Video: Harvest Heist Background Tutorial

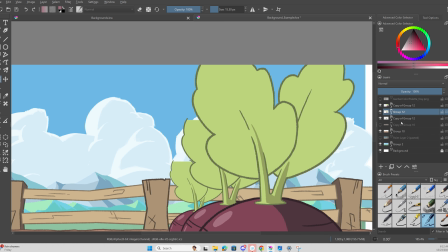(45:20)
So what we can do is we can just make a layer underneath both of them. Right? There's a layer underneath both of them. It's this one.
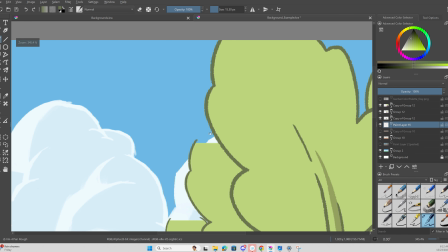(45:29)
What we can do is take the line art for the leaf and then just kind of fill it in,
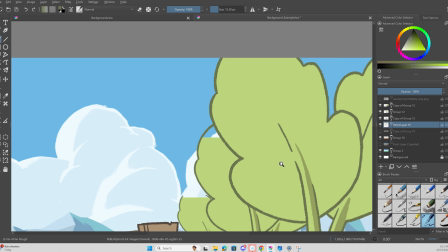(45:38)
and then just kind of connect it to the back here, because we can't, I don't care where I'm connecting it to,
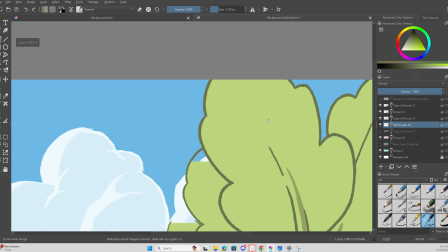(45:45)
because this foreground beetroot is hiding that detail. Same thing over here.
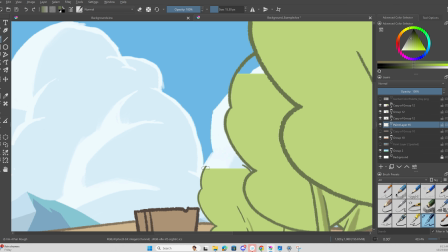(45:51)
Just take that, and actually we do want to kind of connect it here.
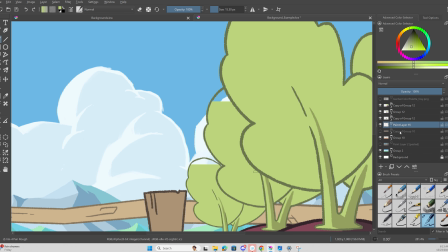(45:58)
There we go, boom. And then to fill it in, I'm just gonna make another layer underneath, whatever.
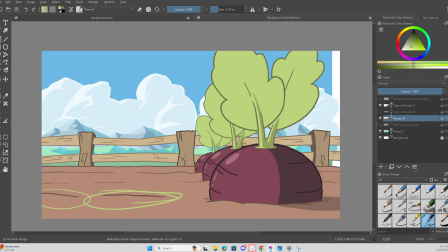(46:06)
Actually, let me pause real quick. Ha-has, please. Alright, cool. So now we have the beetroots in the back as one layer.
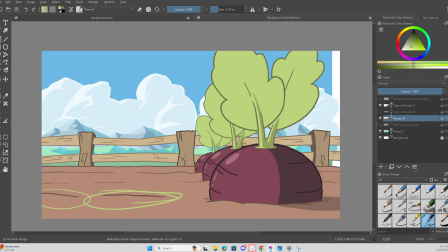(46:19)
Cool. So for this specific shot, because all our shots are pretty much static shots, what we can do is we can combine all of our middle ground assets.
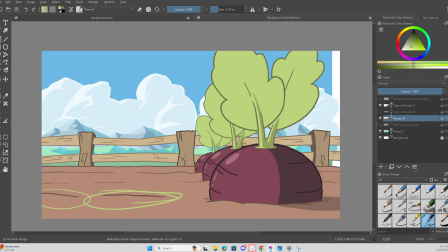(46:34)
So that would literally just be these backbeat roots, because these are now part of the middle ground, and the whole back part of the dirt, excluding the foreground assets, which is this beetroot and this little dirt mound detail here.
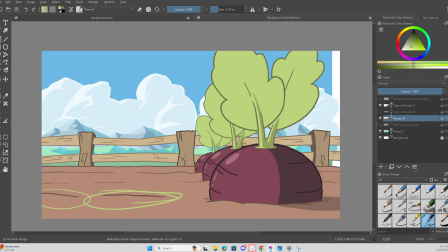(46:50)
So we're going to combine these two layers. We're just going to merge with layer below, and now it's one. Now what we can do, so for this specific shot,
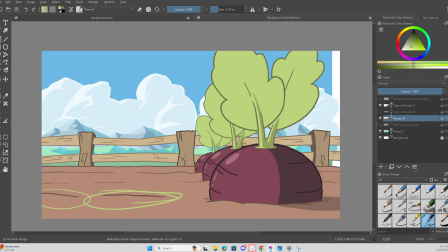(47:02)
because the foreground itself is the dirt kind of goes into the foreground, we don't see that though. The only way we see that kind of detail of depth is with this bit, literally is these two dirt mounds right there.
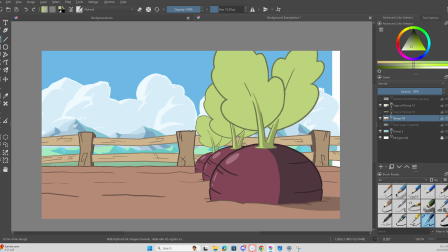(47:18)
That alone, these two alone add the depth of where the dirt is, and with the beetroot too.
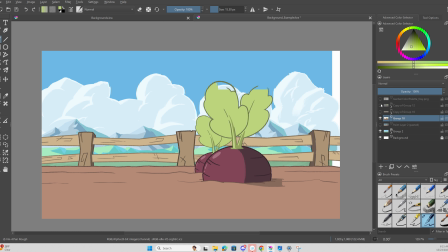(47:24)
So what we can do is, because the foreground line art is on its own separate layer,
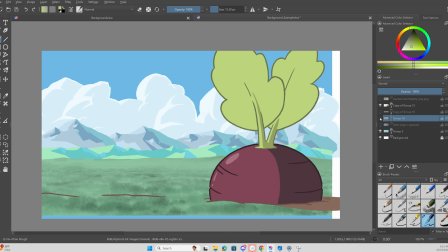(47:29)
what we can do is take the whole middle ground, and we go up to filter,
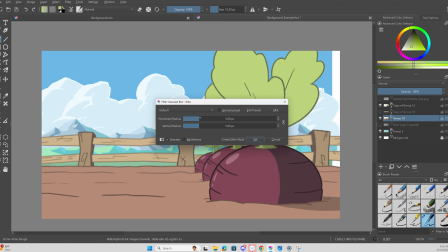(47:37)
blur, Gaussian blur, and then we're gonna go up by, let's say, about 10.
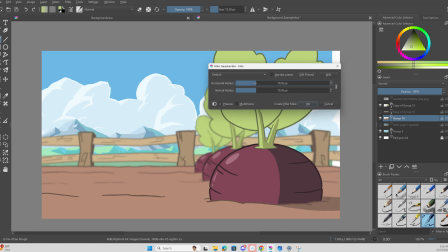(47:45)
It's a bit much. We're gonna go down to
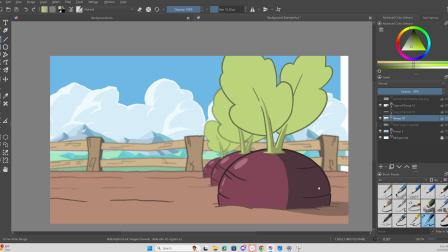(47:51)
7.40, whatever. Immediately we have so much depth. That is so nice looking.
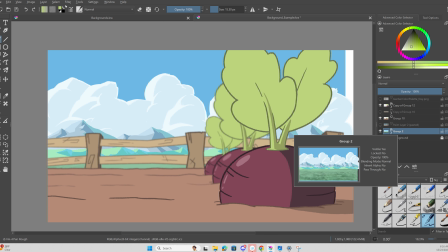(47:58)
Now for the background, same thing. We're gonna go up here to filter, blur. Oh, I can't. Oh, sorry, can't blur it because it's a group. So what we're gonna want to do is merge the group. Boom, group merge. Now it's one single layer.
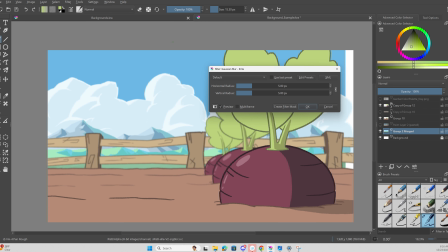(48:15)
Filter, blur, Gaussian blur, and then for this we can go up to 10 because it's way further back. It doesn't need to be at 7. We can bump it up to 10. Boom, looks pretty solid.
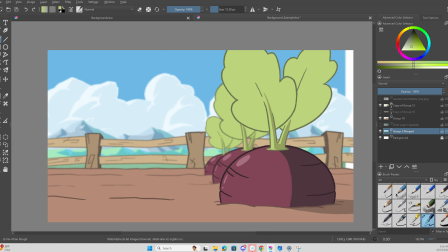(48:30)
Oh, actually, just kidding, scratch that. So go back before you merge the group, and one important thing to kind of keep note is, so I'm only using this for the example.
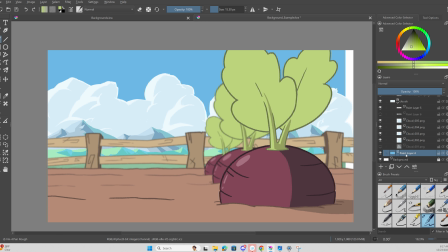(48:46)
So I'm going to take out this little piece here. How do I take you out? Cool. Now the sky, I'm separating the sky just for this example. So I'm going to go ahead, merge the group again without the blue sky,
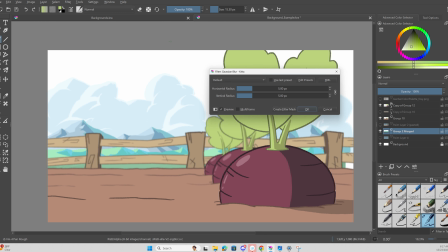(49:05)
and then I'm going to go back up to filter, blur, Gaussian blur, and then go up to 10.
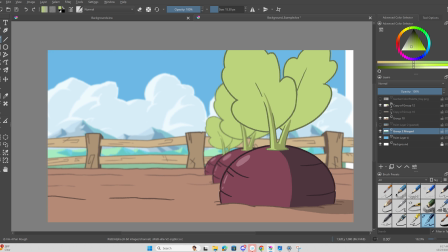(49:12)
Boom. Okay, cool. So now, cool. This is a finished shot.
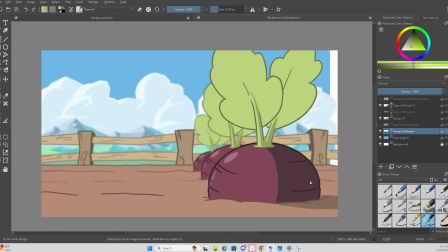(49:17)
This is a level 2 shot for me, in my opinion.
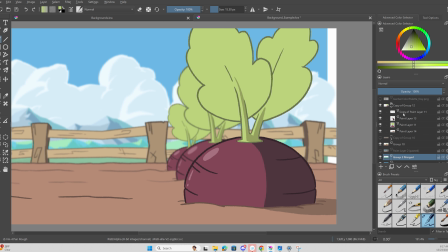(49:21)
What would bump it up to level 3 would be adding that just extra detail.